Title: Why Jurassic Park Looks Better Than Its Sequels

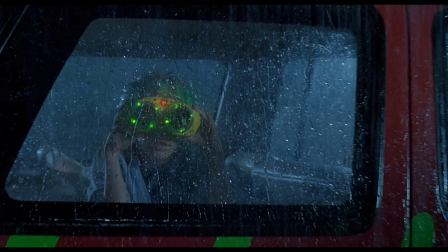2s
There are few films that loom quite as large as Jurassic Park.
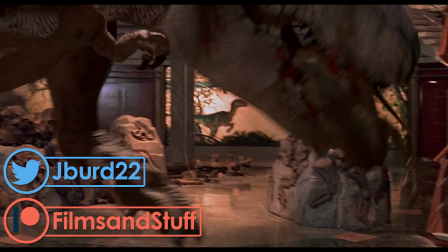10s
26 years later, and the rather quaint 15 minutes of dino carnage still remain one of the greatest examples of movie magic.
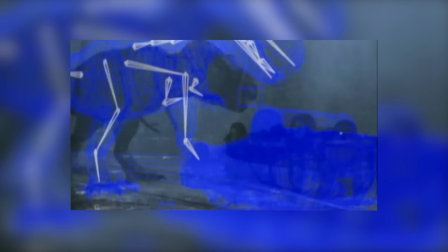17s
Jurassic Park is of course all about bringing these extinct animals to life, and a lot of that credit goes to the brilliant engineers at ILM and Stan Winston Studios.
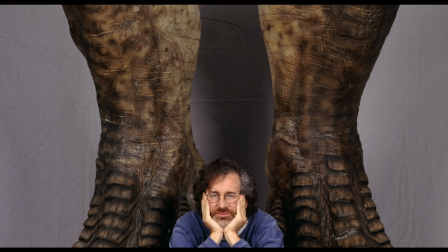26s
However, the spellbinding effect that these creatures hold on us is largely due to the assured direction of Steven Spielberg.
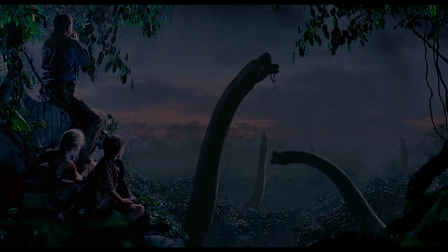32s
Jurassic Park is perhaps the greatest visual achievement from our greatest visual storyteller.
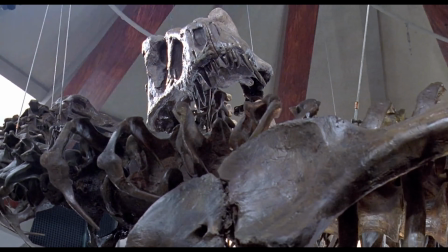37s
Today I want to examine the images directed by Spielberg and captured by cinematographer Dean Cundey, and how dinosaurs were brought to life through scale and framing.
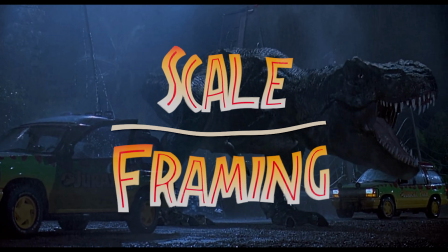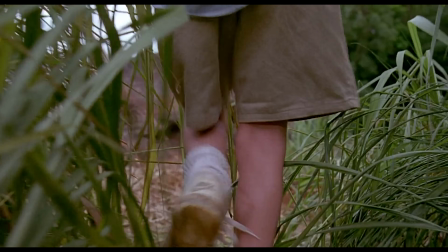53s
There's a desire for our blockbusters to be larger than life, and Jurassic Park embodies this in more ways than one.
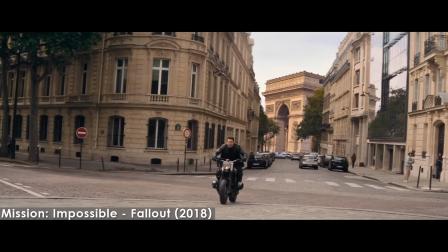58s
First, there is the aspect ratio. Now, most big budget films you'll see are shot in the 2:3:5:1 aspect ratio, aka CinemaScope.
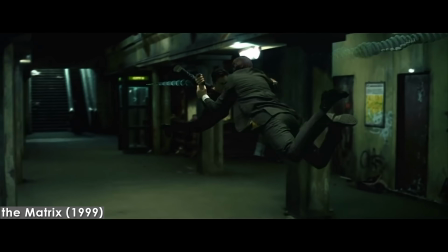67s
Now, action films are almost made for this aspect ratio.
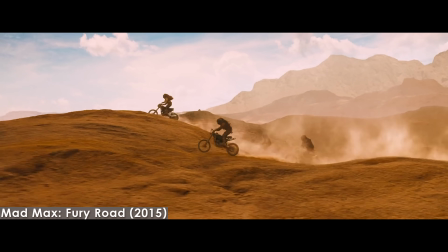70s
The tight shots feel even tighter, and a greater emphasis is put on lateral movement, which almost every single action scene is built around.
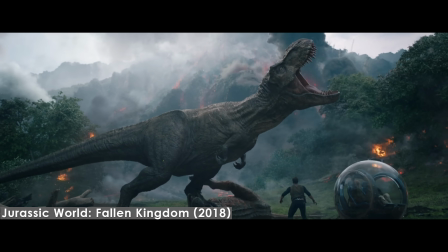77s
I should also point out that Fallen Kingdom was also shot in this format.
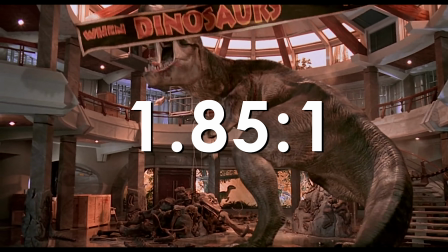81s
Jurassic Park, on the other hand, is shot in the 1:8:5:1 aspect ratio, which gives 24% more vertical space in the frame.
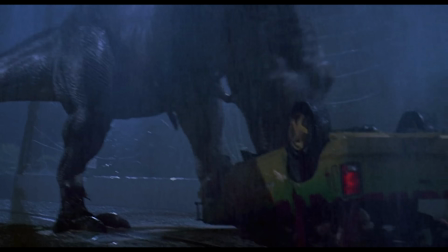88s
Spielberg uses this extra 24% to its full potential,
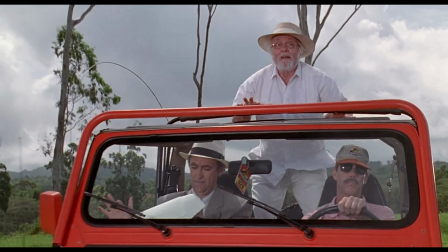91s
and the best way to explain how is to compare the iconic Bronchiosaurus scene to a similar one from the latest sequel.
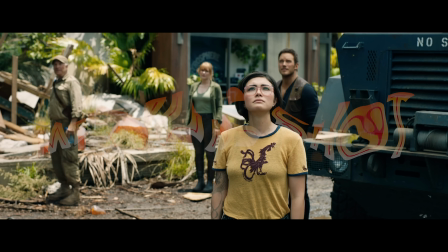100s
First, let's go over the types of shots and how they're used in this scene. You'll notice that all the shots of the principal cast are medium shots taken roughly at eye level.
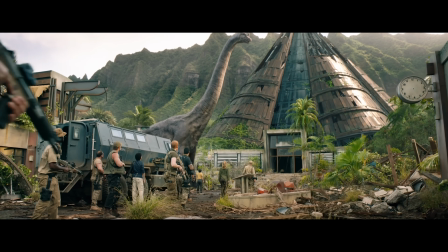108s
The characters remain stationary as they look up at this behemoth. In the first wide shot of the Bronchiosaurus, the dino nearly blends into the terrain and central building.
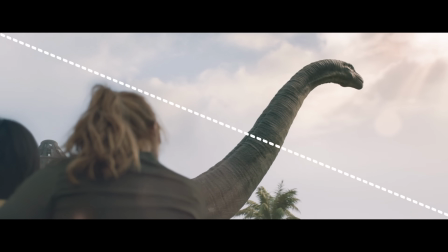116s
When the characters share the frame with the dinosaur, they do so evenly, if not giving the humans more presence.
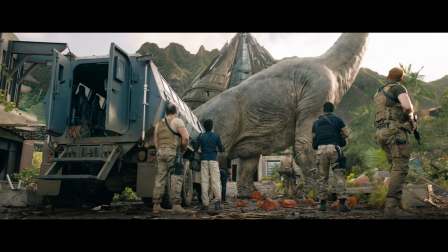121s
As the Bronchiosaurus leaves the scene, it gets cluttered by other objects, with this vehicle taking up more space in the frame.
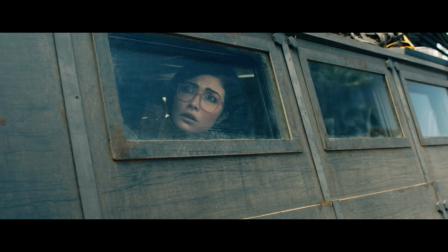128s
The characters are meant to be struck with awe and wonder. But did you feel that awe and wonder?
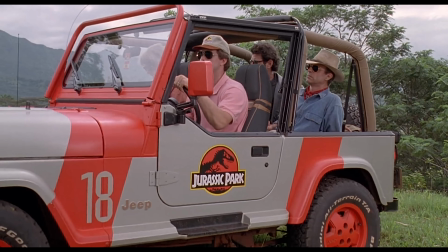134s
Okay, enough playing around. Steven, show him how it's done.
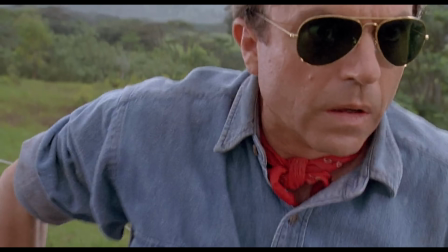140s
In this scene, the characters don't just react, but also stand up into frame. Jurassic Park is very much a film about verticality.
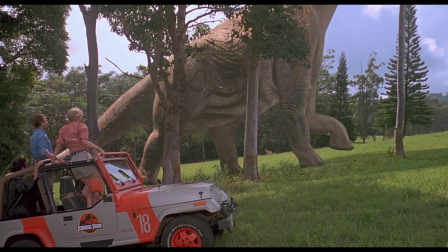147s
This Jeep starts in frame, but is quickly abandoned by the camera to track the dinosaur.
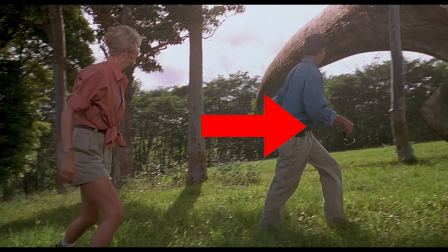152s
The camera pans to cover the length and tilts to cover the height.
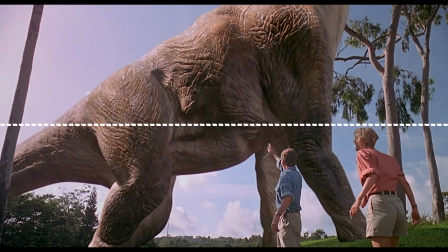155s
When sharing the frame with the dinosaurs, Dr. Grant and Dr. Sattler are kept to the bottom half of the frame, relying on exaggerated body language to convey their emotions.
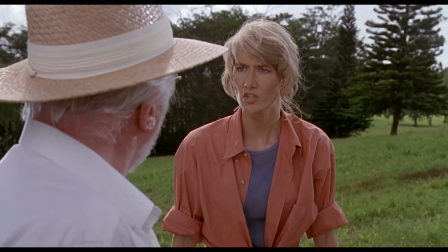164s
The medium shot is only used when more than one person is shown, and that's to emphasize the group dynamic.
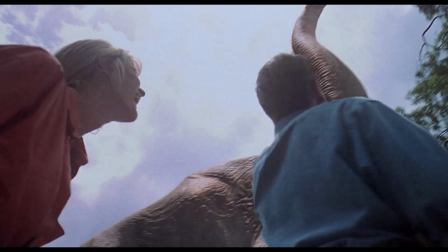169s
The low shot we saw in Fallen Kingdom is even lower here, and again keeps the humans as small as possible.
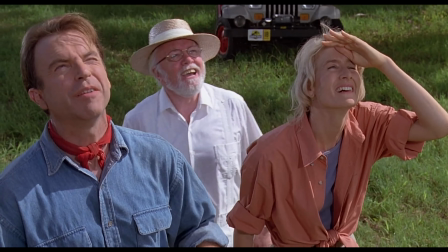175s
We finally get a full view of the Bronchiosaurus in this climactic wide shot.
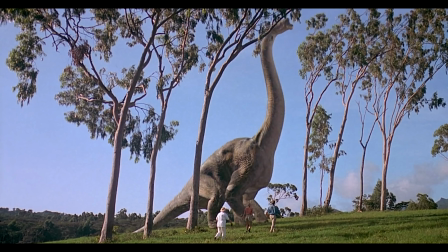180s
The humans are so small and low in the frame that in the CinemaScope aspect ratio they would be cut from the shot.
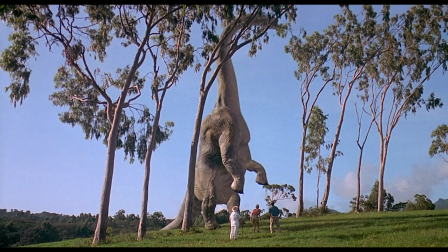185s
As the dinosaur stands up, it matches the size and shape of these trees, fully communicating the scale of this creature.
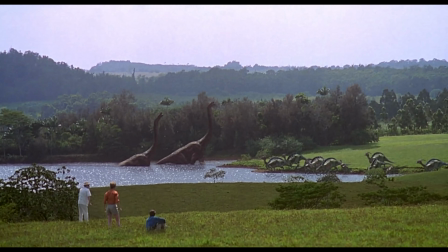193s
Spielberg is using every compositional trick in the book to make the frame feel huge, and this applies to more than just the dinosaurs.
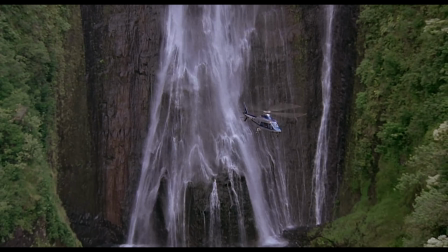199s
From the front gate to the vast lands and the towering waterfall, this is a land for giants.
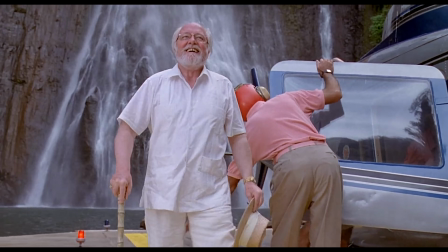205s
This sense of size and scale is also applied to the humans, especially in the first half.
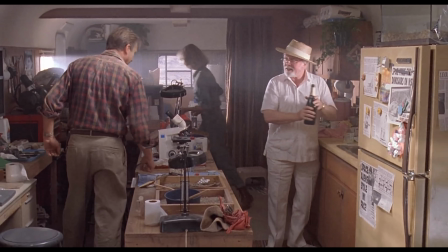210s
Before the island, most characters were shot in fairly standard Spielberg coverage, but once they get to the island, low angles and extreme close-ups are the name of the game.
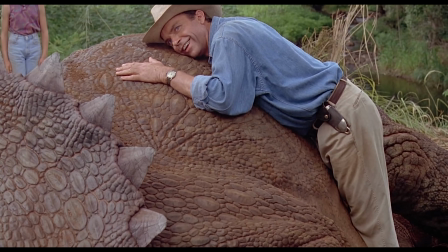219s
Whenever they're shown playing with the dinosaurs, the camera makes sure to have the humans tower over them.
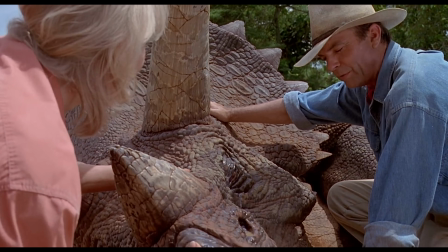224s
Visually, they are playing God. The full frame is required to show the wonder and awe necessary for the storyline,
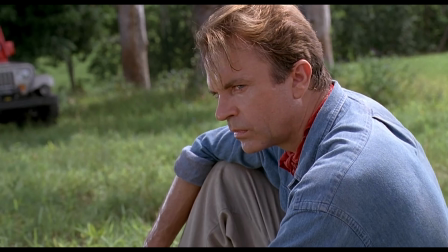231s
how the dinosaurs and the island and the look on people's faces fill up the entire screen.
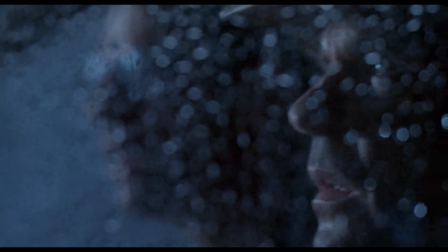237s
But awe is only half the picture.
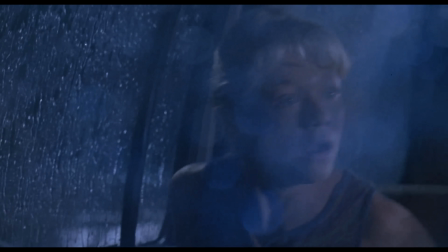245s
Jurassic Park is of course a horror film in disguise,
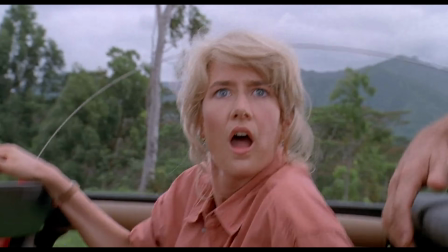248s
and what makes the horror element so effective is how deliberately it contrasts with the awe and wonder that came before.
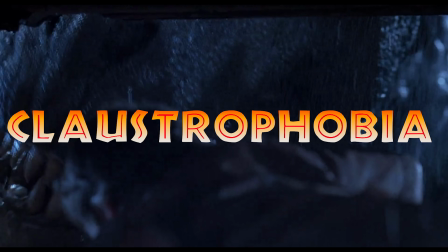254s
Where the key to awe is scale, the key to horror is claustrophobia, as the humans are trapped by these giants in compact and deadly spaces.
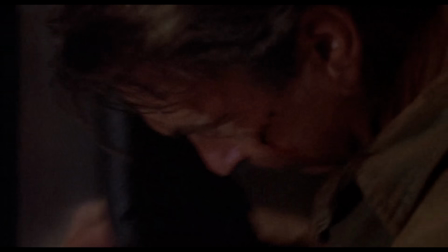262s
They aren't attacked in the vast open plains, but instead in computer rooms, kitchens, and 4x4s.
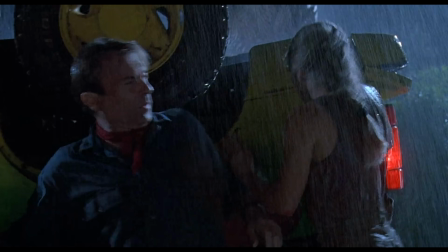268s
Much like the set pieces in Indiana Jones, all of these scenes become a dance between the humans, the antagonists, and the environment.
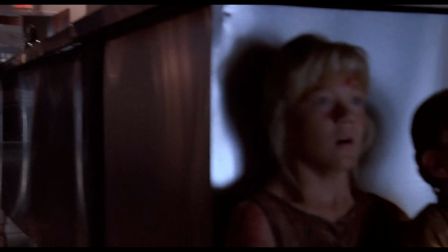275s
Every shot communicates the relationship between these three elements, often by connecting them within the same frame.
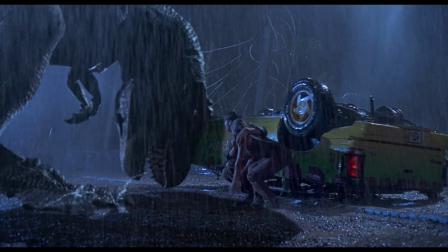281s
The environments are also clearly definable shapes, and it's a navigation of these environments that separates life and death for the people in danger.
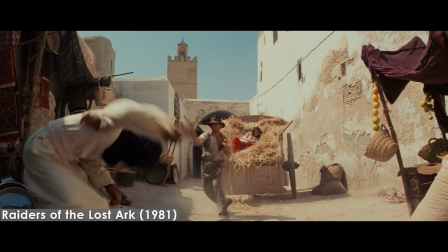289s
Now, while Indiana Jones will constantly punch and whip his way out of danger, Jurassic Park revolves around a different set of rules.
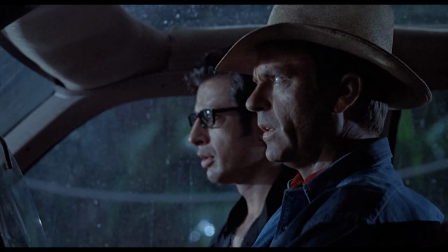296s Keep absolutely still. This vision is based on movement.
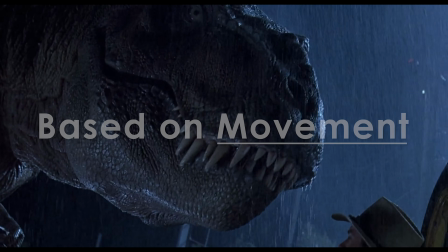302s
Being trapped with these creatures in small compact spaces, the characters have to think up and plan every single move.
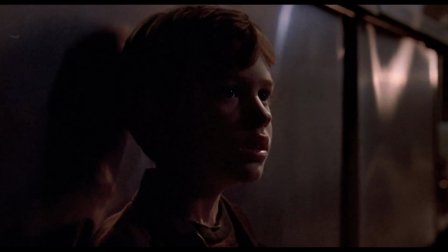308s
Any wrong action can mean death. Because of this, much of these set pieces focus on our characters deliberating their movements, waiting for that perfect time to act.
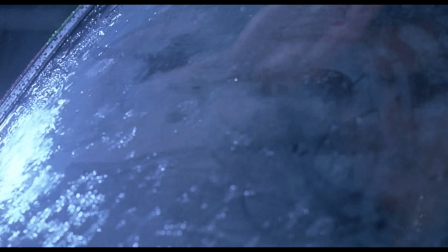317s
The thread of these scenes always remains the dinosaurs, so all the screen time when our characters patiently wait to do something become the dinosaurs' time to shine.
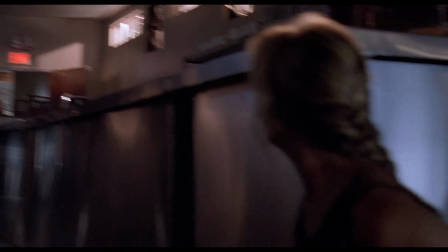325s
Save a couple shots, the dinos are almost exclusively shot from our character's perspective, to add to the subjectivity of the scene.
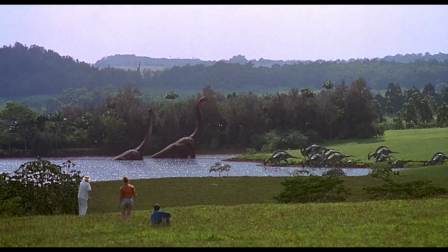332s
This is the key to the effectiveness of the horror. Previously we were seeing the full grace of these dinosaurs from a distance, but now
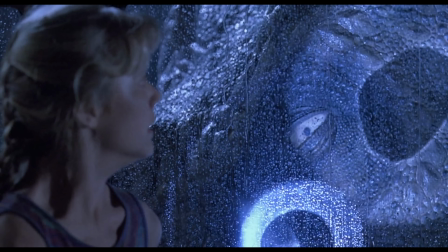342s
they're right in front of us, trapping us within these cramped spaces.
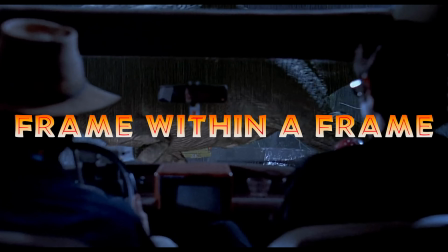346s
Spielberg often creates a frame within a frame, shooting close-ups of the dinosaurs through the surrounding geography.
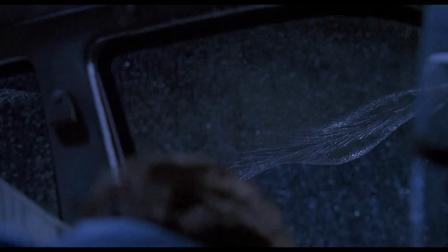358s
The subjective lens that Jurassic Park utilizes, particularly the motif of shooting dinosaurs through objects and especially glass,
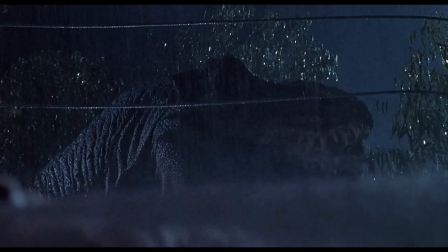364s
is largely what sells this effect, how it blends their reality with our own.
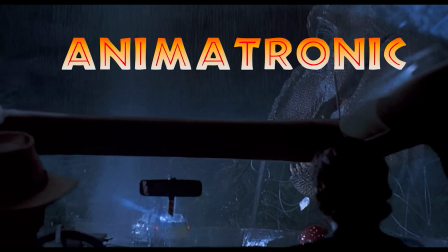369s
A standout moment has to be this shot of the T-Rex, where the transition from animatronic to CGI is masked by the interior of the Jeep.
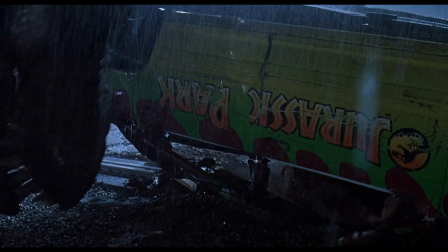381s
Additionally, whenever our characters share the screen time with the dinosaurs, their presence becomes dwarfed by these giants.
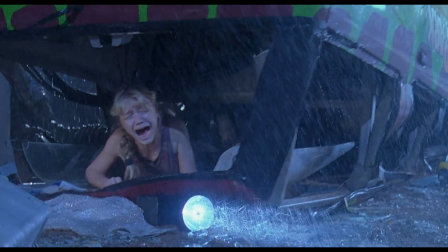387s
There's no question as to who holds the power in these scenes. This power dynamic extends well beyond the scenes with dinosaurs.
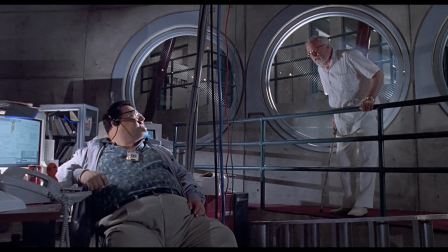394s
For instance, this is how Dr. Hammond is shot before the attacks, and this is how he's shot after them.
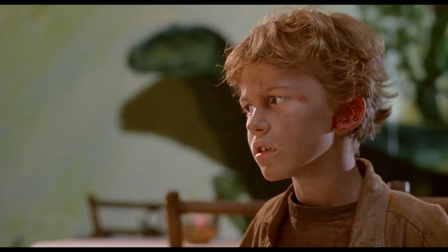401s Spared no expense.
There are plenty more visual ideas at play in Jurassic Park.
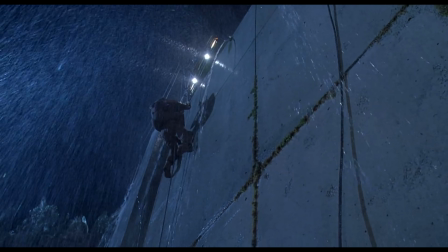407s
For instance, characters often descend into danger and ascend towards safety.
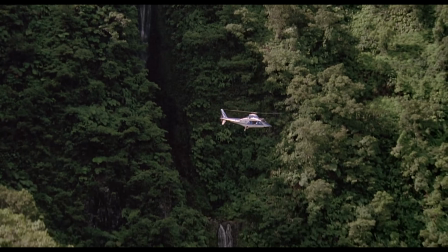412s
This idea is bookended by the helicopter rides towards and away from the park.
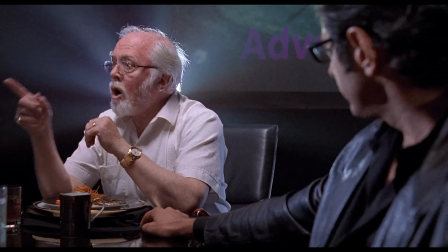418s
Also, whenever our characters are making important decisions about the dinosaurs, they are backlit with an angelic glow.
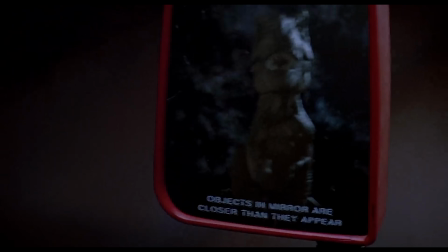424s
But these core principles on scale and framing, the night and day difference between awe and horror, are what really matter.
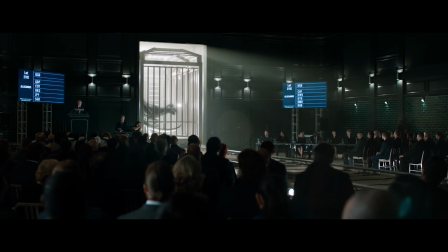433s
There are plenty of problems with the sequels, with the writing being the standout, but more often than not, I find they fail to meet these principles.
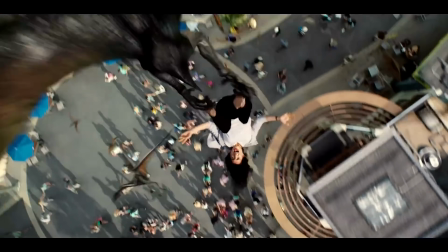441s
There's a confusion in those films, and many other blockbusters,
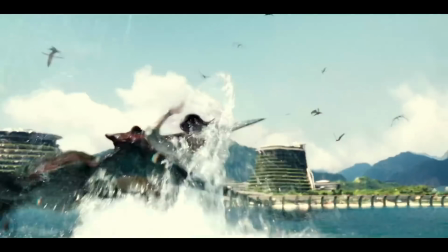445s
as to what I'm meant to feel in any given moment, and I think that confusion stems from the images being projected.
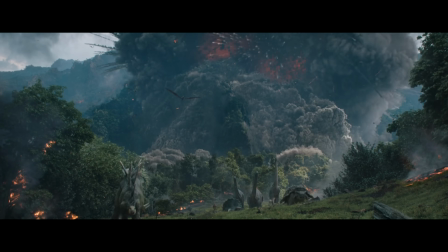451s
There's no wonder to me why the best scenes of the sequels are not the moments of dynamic action, but instead the scenes where the characters are forced not to move.
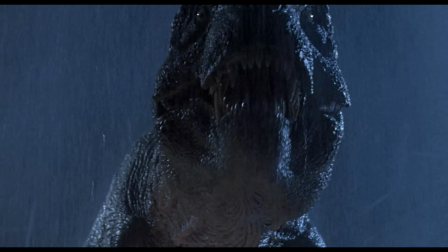463s
Yes, Jurassic Park is great because of the brilliant effects and earnest performances and surprisingly sharp screenplay,
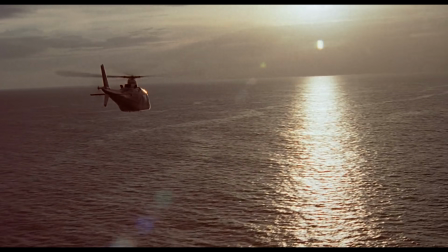469s
but it's also a masterclass in blocking and cinematography. Now, cinematography isn't about the beauty of an image or the dynamic nature of a shot.
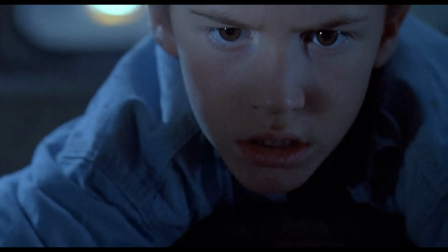478s
It really boils down to two things. What does the shot say?
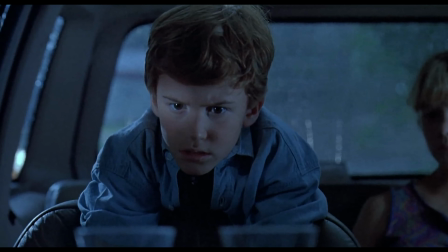484s
And how does it make you feel?